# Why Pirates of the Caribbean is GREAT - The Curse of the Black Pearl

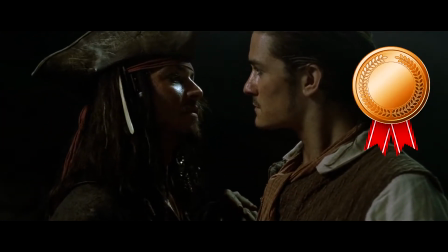However, one of the best things about the Pirates of the Caribbean movies are the betrayals.
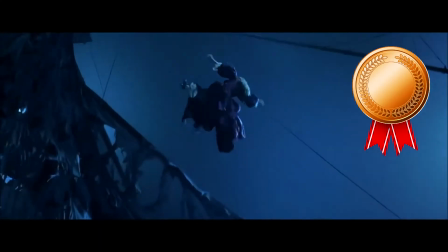I mean, they get crazy in the sequels, but this one has it too. And this first scene in the cave is just the beginning.
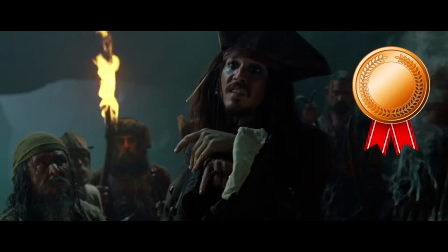I love seeing Jack being the little conniving, scheming leprechaun that we know he is.
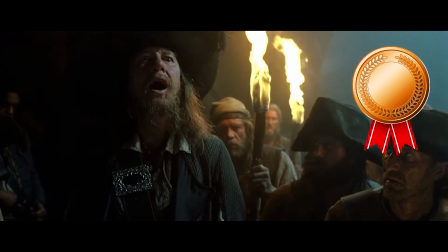At the end of the day, despite him having some sense of morality, he still always puts himself first before others.
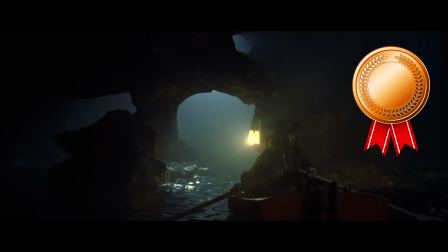And in this moment, he's ready to sacrifice Will. Or is he? You really never know with Jack.
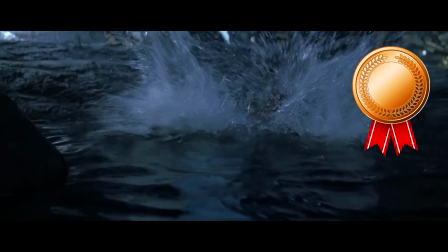Is the reason that he works together with Will at the end and saves the day because it just aligned like that, and it ended up being the best course of action for him?
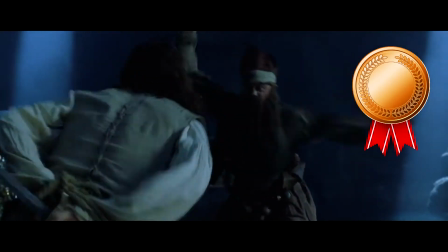Or did he plan it from the beginning and actually does care about Will? I don't know. If you think you know the answer, then let me know down below.
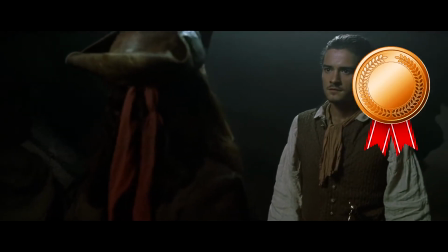However, in this moment, he's ready to trade Will for the Black Pearl. But Will has learned from his mistakes.
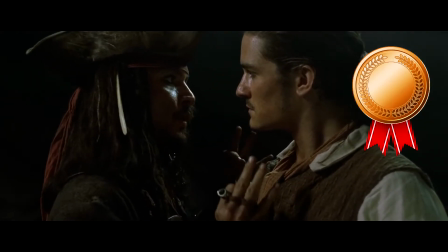Jack taught him a bit about the reality of the world and how everyone is always trying to save themselves.
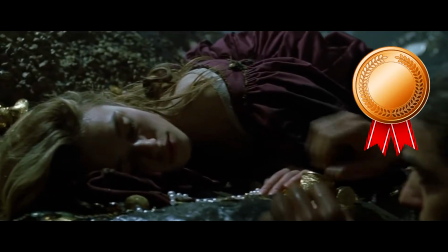So he gets one over Jack, he knocks him out, and then he saves Elizabeth and leaves Jack behind as the Black Pearl makes its escape.
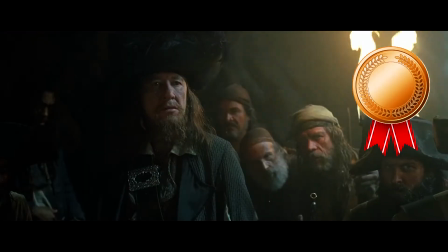But then Jack, being the opportunist that he is, strikes a deal with Barbossa. Honestly, this man is so convincing, I'd probably sell him my kidneys if he made a good enough argument.
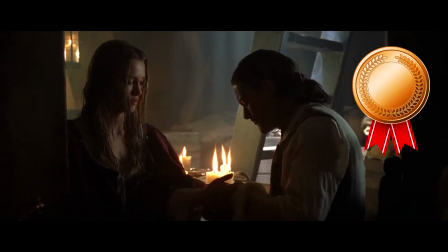But then we have this intimate moment with Will and Elizabeth, where it not just builds their relationship, but also adds tension.
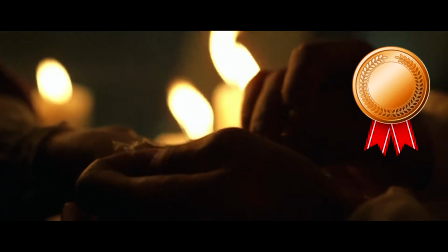They clearly have feelings for each other, but both of them have only just had a taste of the real world, and they're still confused, they're probably scared, and they're on edge.
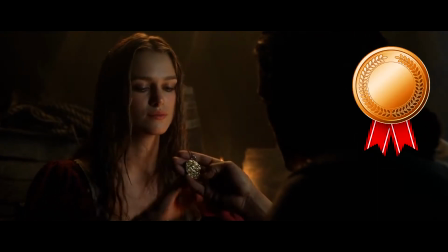It's a natural time to have a bit of a conflict, and it just works really well, especially because their chemistry is so damn good.
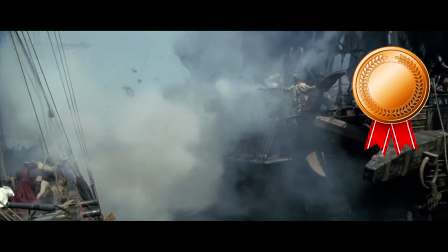However, then we have our first proper ship battle, and it's simply so entertaining.
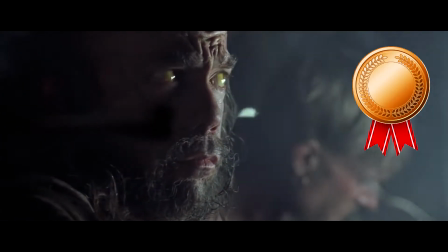I'll talk more about the ship battles in future videos, because the sequels step these up tremendously in my opinion, but this one is still very good.
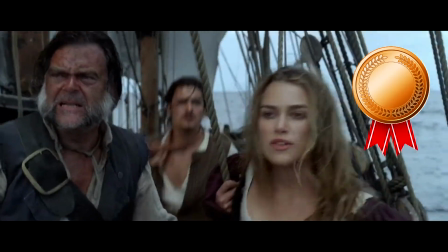Like always, we have the different perspectives that keep us engaged.
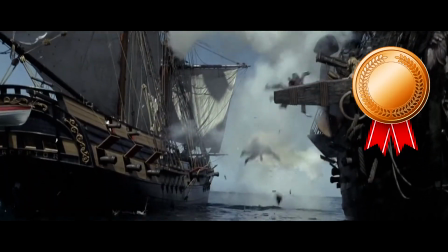We have the main battle that starts out as a chase scene, and then becomes a cannonball slugfest, and then finally they board the ship and have a sword fight.
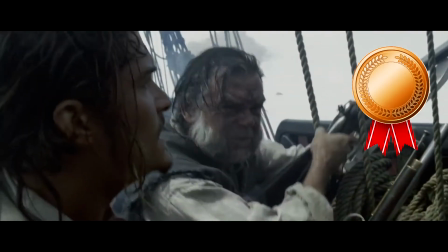Now in this battle, we see both Will and Elizabeth begin to step up and show signs of being those future commanders that we know they become.
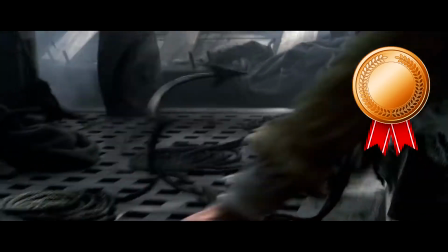So we have that main battle between Barbossa's forces and Elizabeth and company,
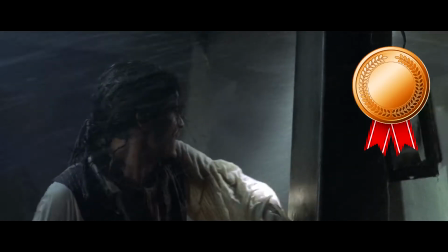but then we also have Will looking for the medallion as the ship fills with water and of course we have Jack being… well,
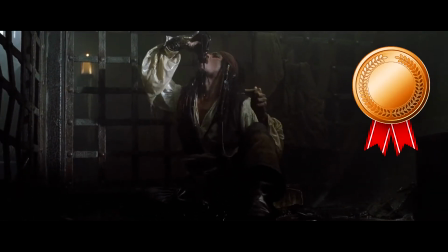Jack.
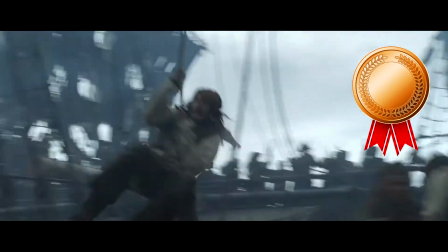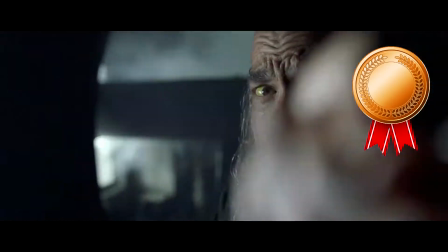These battles aren't just extravagant for the sake of being extravagant, they're very well made, don't get me wrong, but they're also well written.
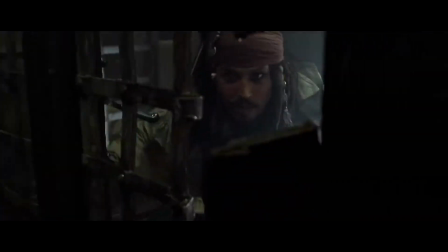The different perspectives and seeing the different goals and motivations of each major player is so engaging,
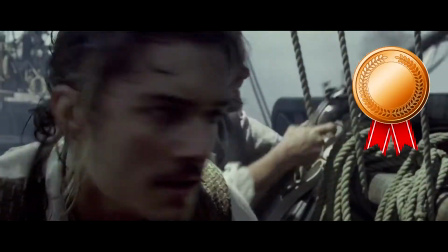and it makes it so that these large-scale battles never lose their charm and the story. Brilliant stuff.
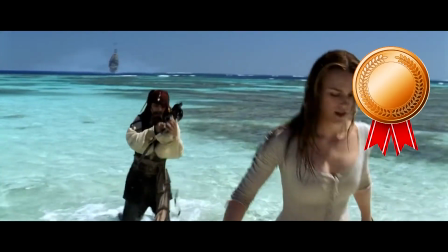Now, the island scene is also iconic, and I think it's time to talk about Elizabeth. Now, Elizabeth was the original girlboss, in my life at least.
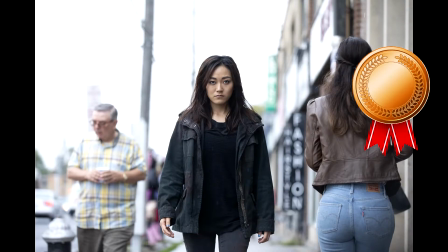There have been girlbosses before, and there will continue to be girlbosses way after. And they will continue slaying until the end of time.
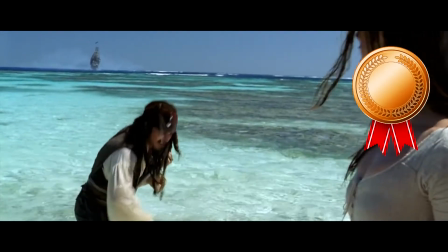Jokes aside, in all honesty, Elizabeth's character arc throughout this trilogy is so good.
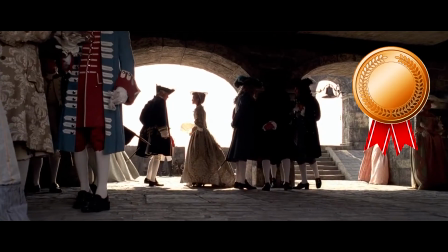She's unironically one of my favorite characters in all of cinema. She starts out naive and gullible, but also curious and longing for mystery.
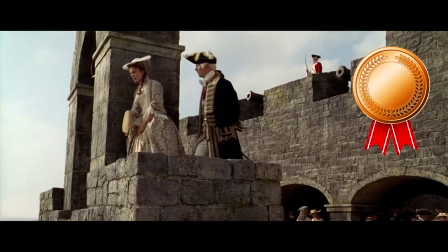As a woman, she's held back by the shackles of the society she lives in. She's expected to be one thing, while she yearns for something else.
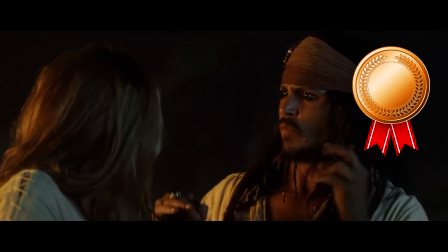Now her dreams don't end up matching perfectly with the real world. She gets betrayed, and she gets mistreated.
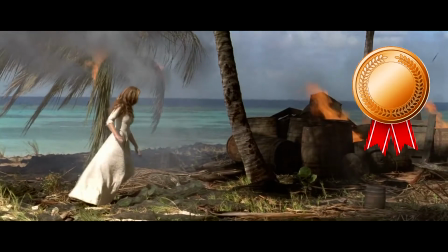However, by the end, she becomes free. She breaks free from the chains keeping her down, and she becomes a badass.
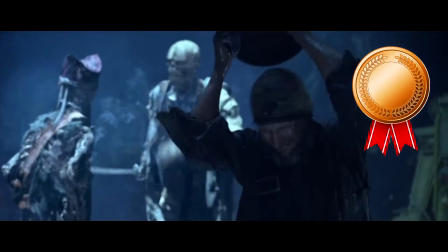But even from the beginning, we see that she's resourceful, she's not afraid to get her hands dirty and do what has to be done.
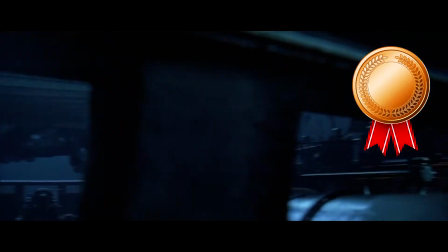She's crafty, and she knows how to use her weaknesses and strengths to her advantage, and she knows how to exploit the men of this world, because most of them are very predictable and want the same thing.
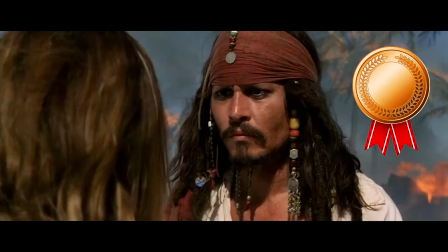Elizabeth is great in these movies, from start to finish, but I think the island scene is where her character truly gets going, as she manipulates Jack and shows her resourcefulness.
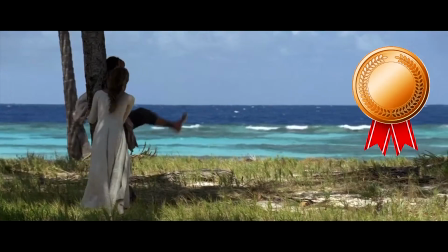It took one of the greatest pirates pure luck to escape that island, while Elizabeth planned it out in like 12 hours.
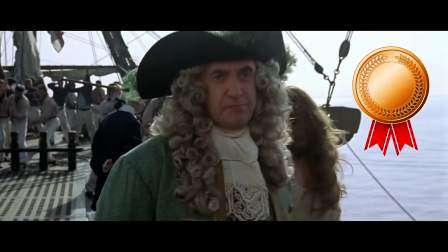She's absolutely a top-tier character, however, I'll refrain from giving her a medal just yet, because just like Will,
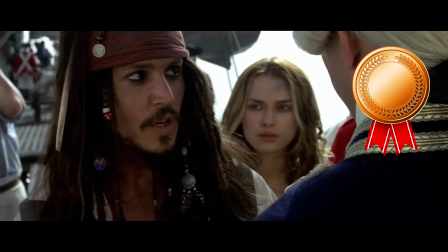they developed so much over the course of these films, that I feel like it would be a disservice to rank them just yet.
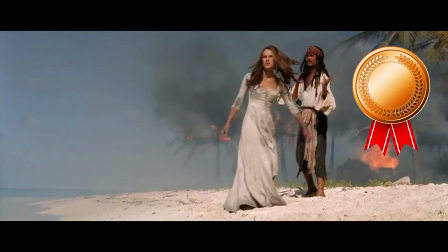However, this scene also just has one of the most iconic lines ever, that became a classic meme.
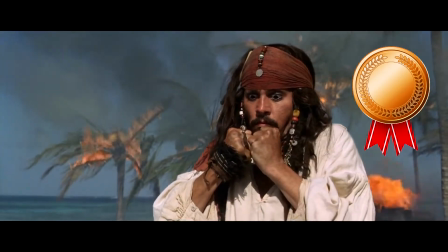However, I'm not gonna rank these movies based on memes, because if I did so, then the Star Wars prequels would be the best movies of all time.
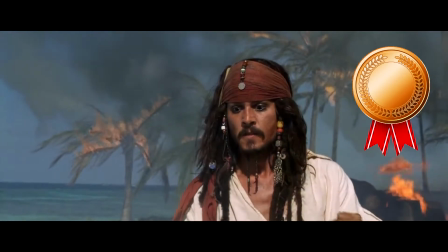So I'll try to keep the memes in check. But this sequence is also really good for Jack's character.